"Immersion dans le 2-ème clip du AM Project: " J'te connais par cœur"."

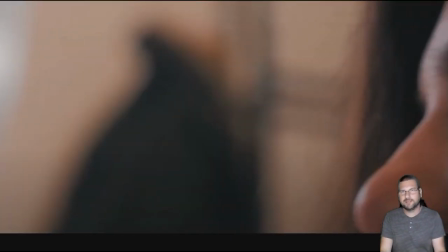1471s
Vous avez vu la première rencontre elle baisse les yeux, elle sourit qu'est-ce qui s'est passé en plus parce qu'on imagine qu'en agence immobilière vous devez rencontrer des gens certainement plusieurs fois par jour quand des demandes, des machins, des trucs enfin bref, vous préparez les dossiers la clientèle quoi
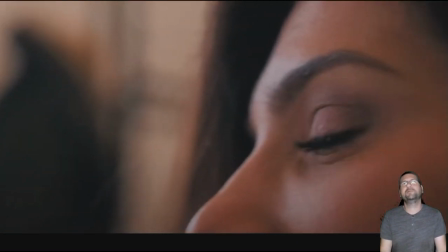1489s
mais là il y a eu un truc en plus c'est non et là on vient chercher Arnaud
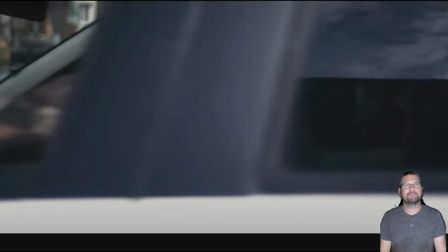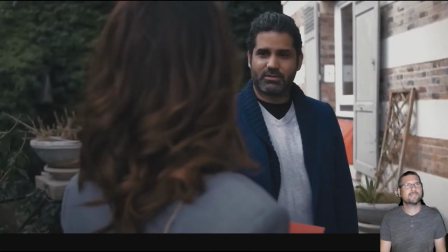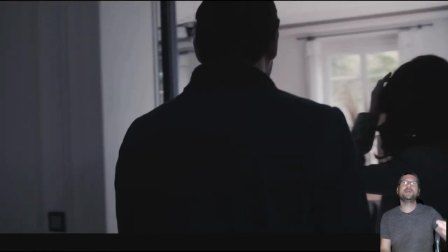1507s
donc là on est encore dans la temporalité vous avez bien compris, il y a du temps entre les visites de maison, les achats les machins, il se passe 3-6 mois en gros au mieux quoi, il se passe peut-être même des années mais voilà donc là la scène qu'on a vu c'était six ans avant et là on imagine que c'est
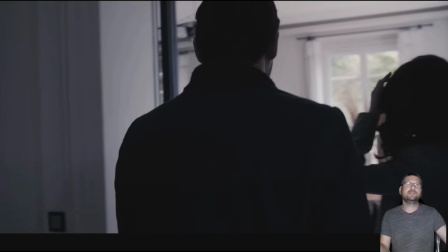1524s
six ans six mois avant là quand ils arrivent à l'agence là on est peut-être à deux mois après la première rencontre enfin on sait pas trop il ya quand même une temporalité à prendre en compte un bien entendu mais bon on n'a pas voulu tout tout temporaliser quoi on s'est dit les gens ils sont capables de comprendre que forcément voilà
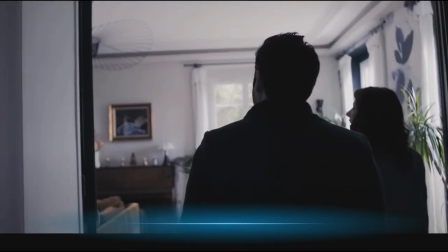1540s
la fameuse visite
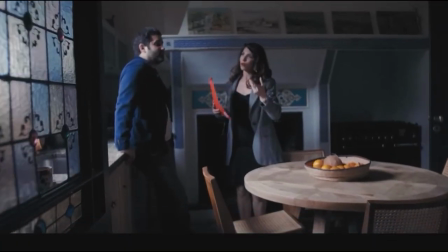1544s
fameuse visite dans la maison et vous aurez reconnu la cuisine dans le premier clip tout ça c'est les détails et ça a été fait exprès pour qu'on reconnaisse bien les lieux entre guillemets pour qu'on se dise voilà donc du coup là sur le clip
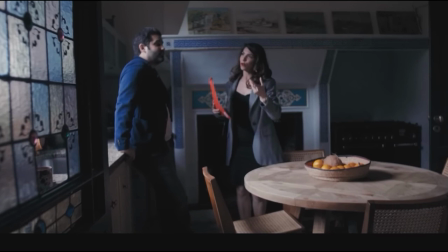1561s
le clip entre ombre et lumière la face cachée on la voit qui fait la vaisselle et tout c'est dans cette cuisine là si vous regardez bien les plans vous allez reconnaître tout de suite on est bien dans la cuisine quoi d'ailleurs petit il n'a pas fait réparer son petit carreau donc on voit à travers bref
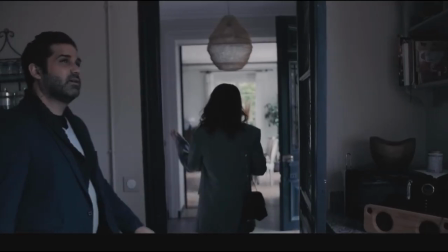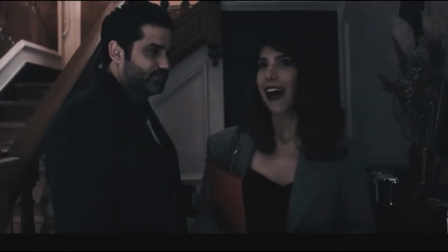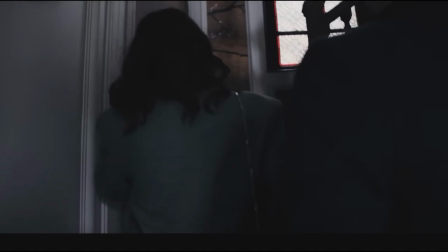1591s
donc une visite qui se passe plutôt bien sous le ton de la rigolade de la détente on voit bien que ça match les deux matchs
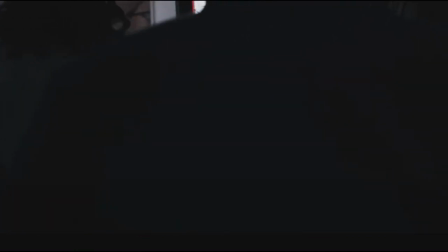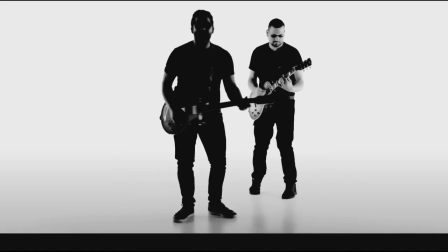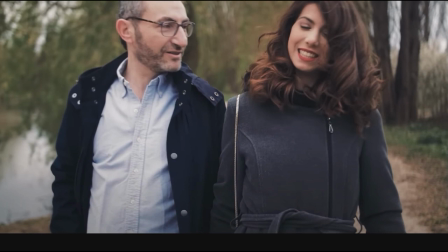1611s
donc la scène aussi hyper importante parce que finalement on a tourné par rapport à la face cachée, on a tourné dans le même parc et on a fait l'inversion vous regarderez le détail des deux mais normalement à la place de Julia c'était Arnaud et à la place de Marc c'était Julia
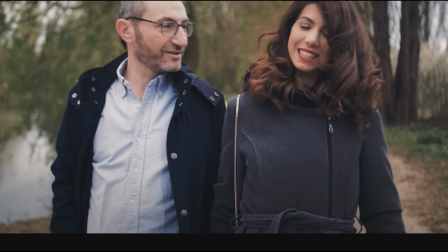1630s
on a inversé les deux on a pris à peu près le même plan au même endroit un petit peu filmé différemment mais on comprend quand même que géographiquement parlant, si vous voulez ça se passe au même endroit quoi donc voilà je vous expliquerai le concept après mais
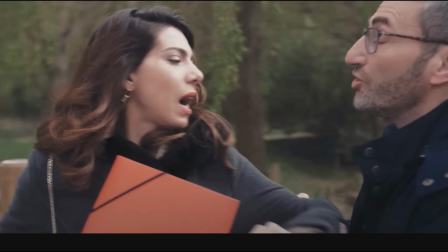1647s
et là encore une fois une balade en amoureux qui voilà on sent que c'est encore qu'est ce qui se passe quoi et elle a cette pochette rouge cette pochette rouge donc
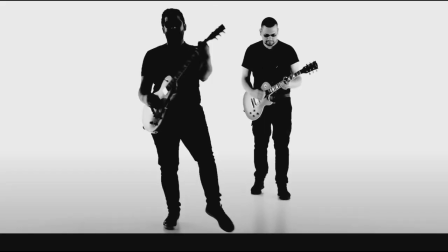1662s
ça veut dire que finalement cette pochette rouge elle est importante elle apprend avec elle ça veut dire qu'on est toujours dans un contexte de travail alors qu'on venait à les voir en promenade tous les deux et lui la retient donc c'est voilà elle va repartir au travail et lui il a pas envie quoi il a envie de profiter d'elle de l'avoir avec lui mais elle
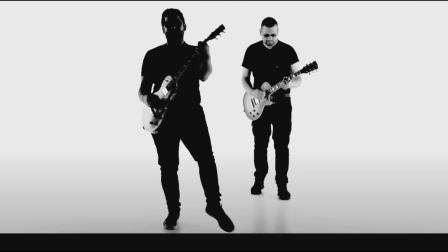1679s
elle a envie et elle tient fort sa chemise en fait la chemise symboliquement ça représente Arnaud c'est pour ça qu'au début il lui jette au visage c'est pour ça que là elle la tient et elle veut partir pour aller après rencontrer Arnaud
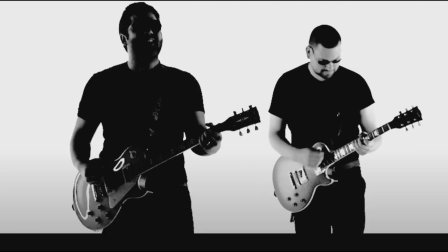1698s
donc c'est là on se dit ils sont toujours pas ensemble mais il est quand même là elle est quand même sous l'emprise d'Arnaud sous le charisme il y a quand même un lien fort il commence à s'installer
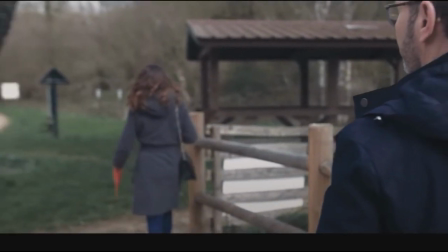1716s
donc là il s'en va